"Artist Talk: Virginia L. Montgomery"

But however, when you stone carve, if you think about a rock being a big piece of time you're actually like chipping away at it to make a different type of time entity so what I like about filmmaking is that it's like an additive process what I like about stone carving it's a subtractive process so I think about them both as being labors of time but very different so this is moon mop bed I'm just going to show you
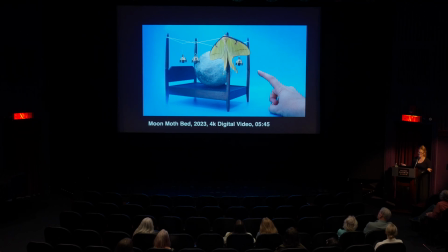1262s
like the first 30 seconds of it or so I also am happy to share it with anyone in full if you want to see it but here it is.
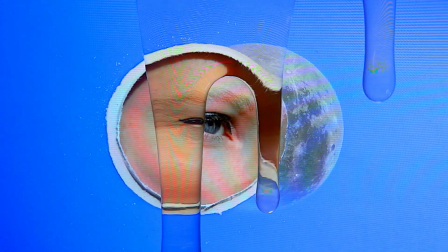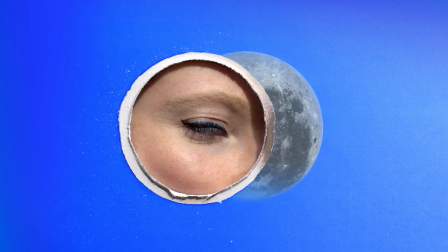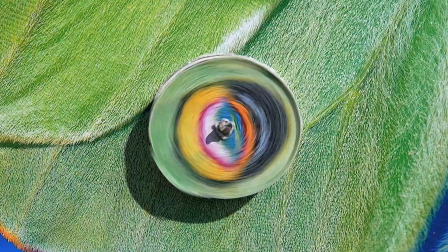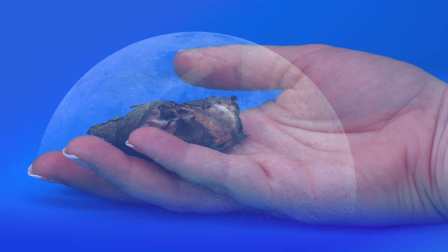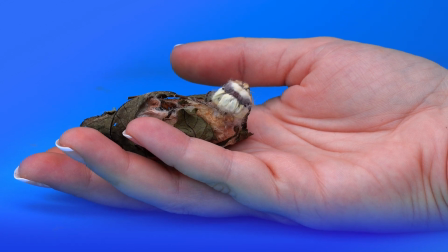1293s
So this is the lunar moth that I took to NASA and showed to the moon rocks.
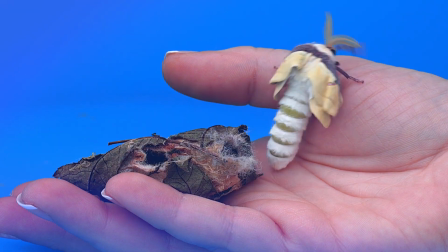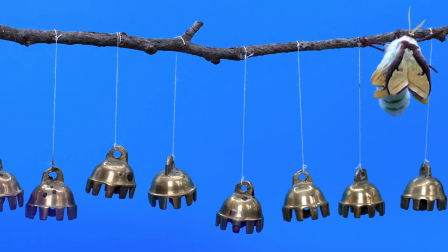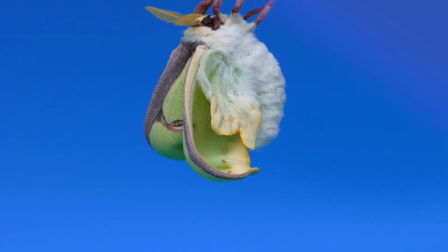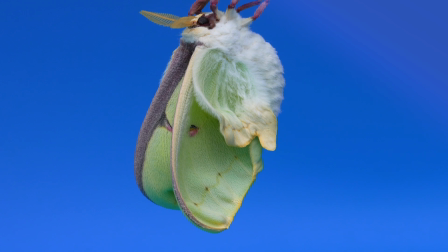1326s
So in the background what you're hearing are thunderstorms. A lot of my sound design comes from taking field recordings.
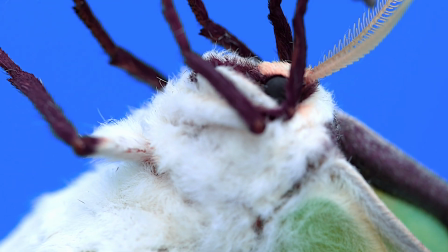1335s
I just love the natural sounds that nature puts together.
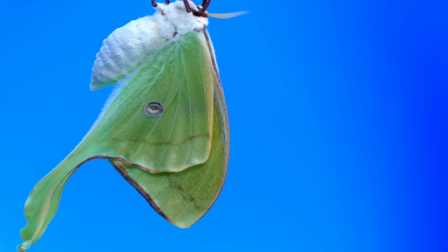1339s
And then a lot of those little bells in the background are also field recordings
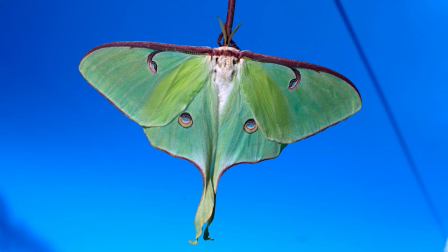1344s
taken from the moths as they're crawling around the bells and the sticks.
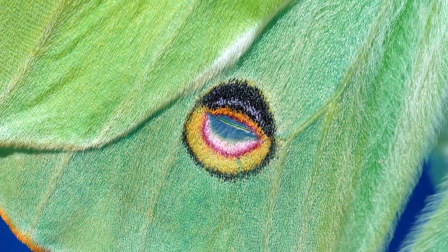1352s
And all of this is live acting.
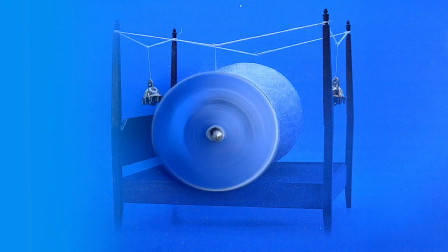1356s
So even though it might look unreal, I promise it's all lens-based.
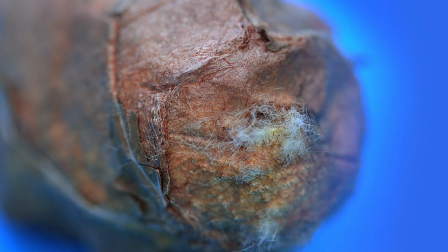1362s
It's made with a real camera and real stuff. But what you are seeing throughout the film is this interesting technique that I invented.
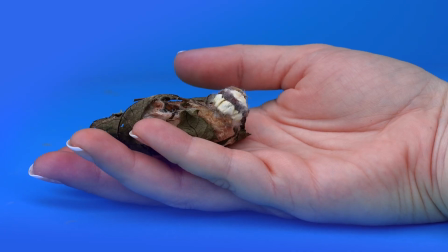1372s
And I'm just going to pause this for a second and scrub through it,
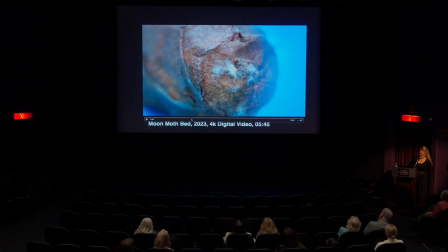1375s
where in my films I really do like to investigate this metaphysical inquiry of like what is reality
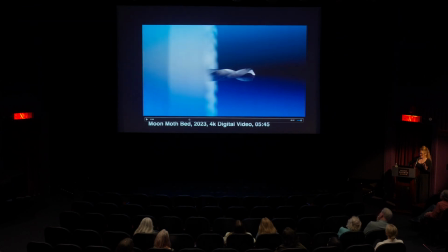1384s
and something that I always love about film is that everything kind of feels unreal after a while it's kind of hard to
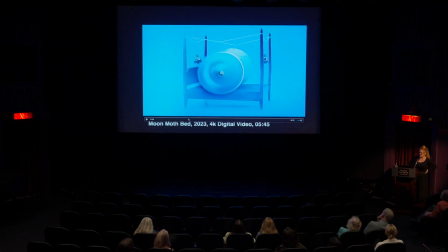1391s
tell like well what is real what is not and so for me I'm really interested in kind of calling into acknowledgement the fact that you know the digital space is both a physical space and a non-physical space and so
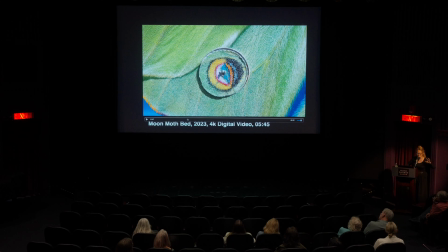1407s
I really want to investigate that by actually like penetrating that fourth wall in the filmic space and so I do that by taking a screen capture from the video feed that I'm working on I then take that image I print it out on foam core board
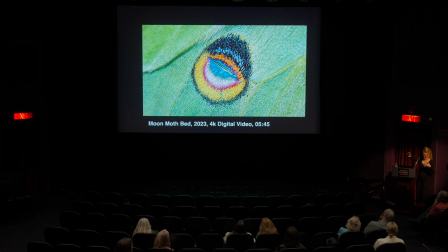1426s
I then take a drill I drill into that image but then I'm recording that exact moment and then putting it back in the timeline so that's why when you're watching it you're suddenly like well what's going on it's not it's not any type of cgi it's just practical effects
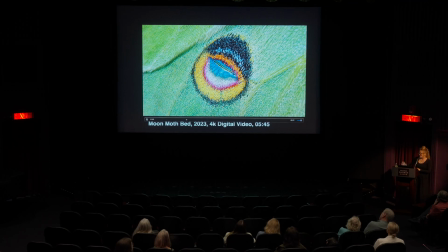1442s
but it does create this really fascinating kind of optical moment
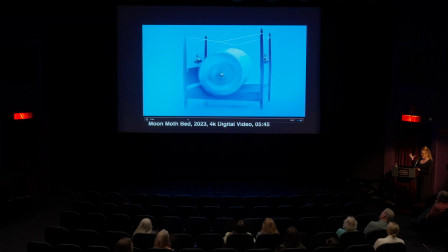1447s
you're like oh my gosh so i i love love love bringing this
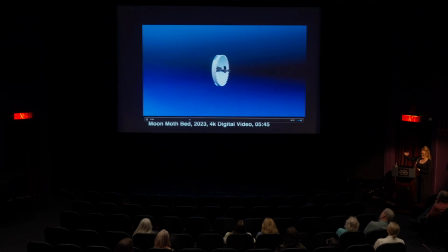1451s
kind of recurring circular motif throughout all of my various video practices
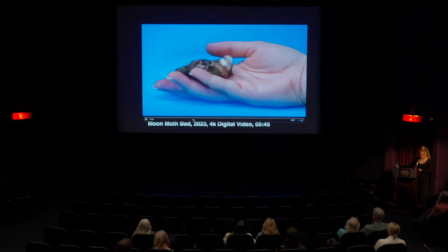1459s
and to pause this at the end usually the film tends to build in momentum so things start out very kind of soft and peaceful this is you know the moth unfurling her wings once she actually reaches the side of the moon on the bed
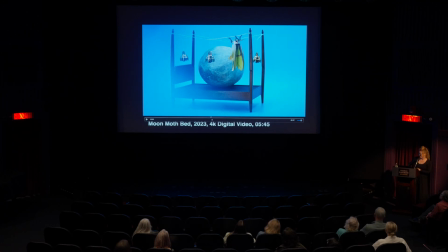1478s
and then towards the end things really start to
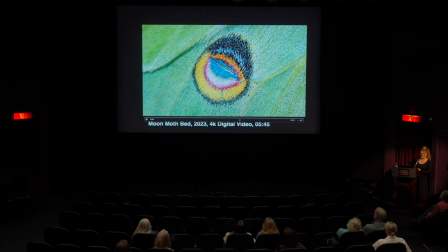1484s
kind of break down into abstraction at the moment where my hand enters into the filmic space and it's like once
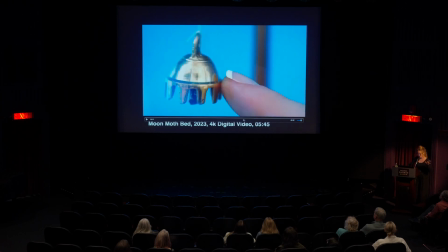1493s
the human makes contact with the dream world then that unleashes kind of the fury of
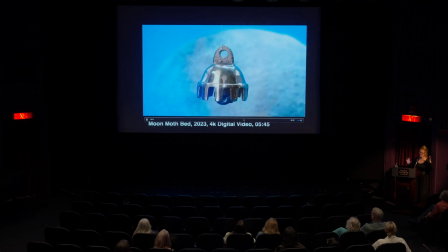1498s
the bell and that's when that drill comes through and really starts to disrupt everything so there's a lot of play and whimsy throughout my video practice
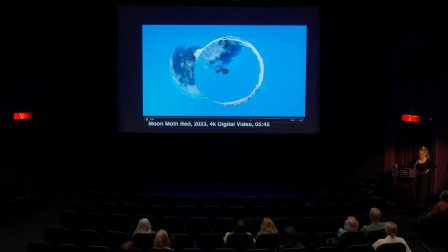1516s
as you can see this is an image of the moon that's been drilled into and so there are these moments in the films that are just filled with these symbolic representations of destruction but I also want there to be moments of
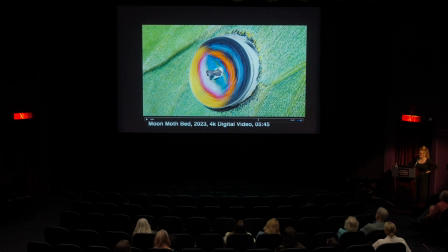1531s
healing and hope that appear in the video and so within my own kind of linguistic
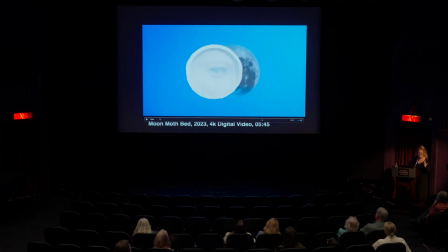1537s
material index I really like to introduce honey so you will see a lot of honey coming through. And again, it's a beautiful substance that cross-culturally has been used as a way of symbolizing transformation or healing.
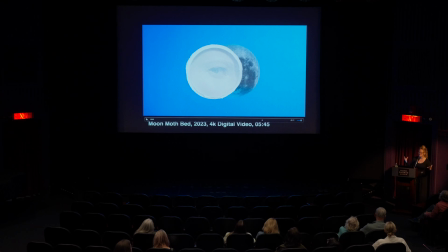1552s
I always like to think about that fact that the ancient Egyptians embalmed the bodies of the pharaohs in honey. But this is just a nice honey drip that I'll play. So this is my, oh, sorry.
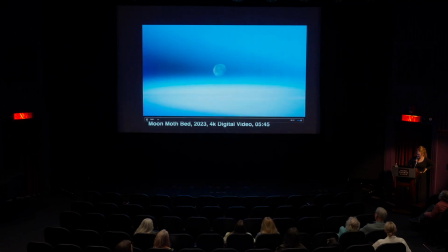1565s
That's my eye. So I am a, I am a true one-woman an army.
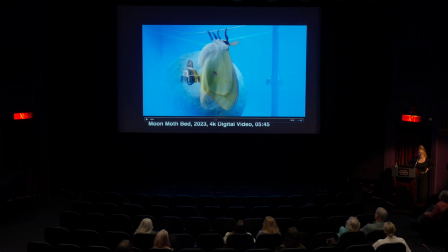1570s
I perform in my own work. I shoot my own work. I edit my own work. I do my own sound design. And so, yeah, everything you'll see in this is a, relates to my physicality in some way. But an eye is going to look through the hole.
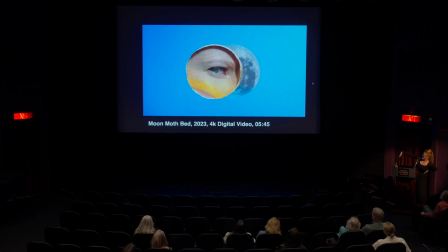1590s
And then what you're seeing right there is honey that is sliding down a TV screen with that foam core board in front of it. But these jump cuts are so tight. And then this is the honey again coming down that TV screen.
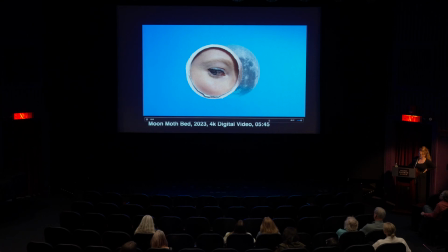1606s
So you can see moments where the light is giving that kind of interesting rainbow effect. If you've ever wondered what honey on a TV screen looks like, this is what it looks like. But these moments of material experimentation just bring me so much joy.
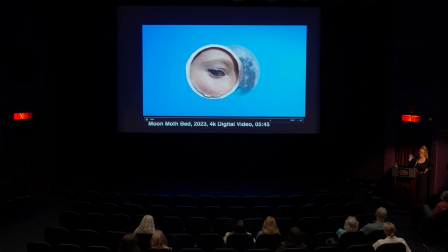1625s
And for me, that's just one of the most exciting things about getting inside the studio and just trying to think about what different material relationships can I explore with materials, but also trying to do it in a way that still feels very kind
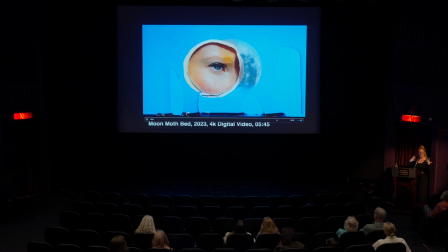1643s
of gentle and feminine and not too aggressive. As much as I have these disruptive moments with the drill,
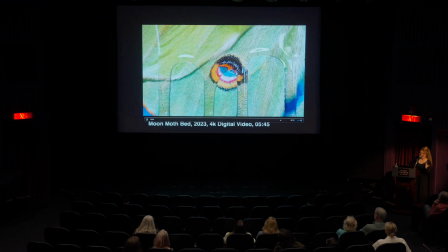1654s
I'm truthfully trying to make work that is more about philosophy than just shock value. So these are some... Oh, thank you. Well, you know, I guess to speak to that philosophically, we're living in a pretty horrible,
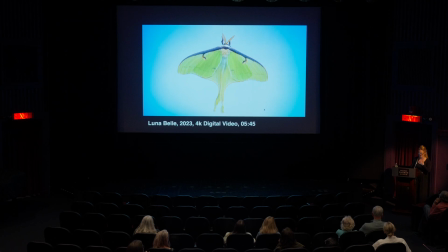1672s
violent era, and I take a lot of care about what type of imagery I'm putting out into the world. And so if anything, I just would rather cultivate a passion for the delicacy of nature, looking at details,
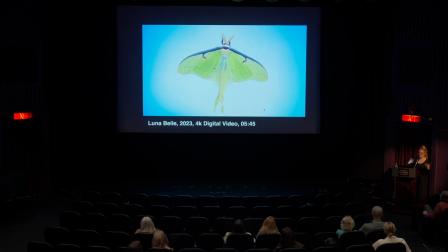1687s
where I would hope people would also be just as enchanted by circles and their presence across scale from macro to micro. But to me, that's much more important than trying to re-traumatize,
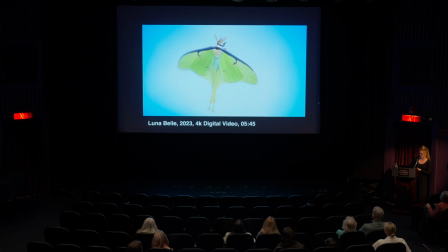1702s
because I'm really, really not trying to contribute to a space of trauma right now. There's enough of that going on.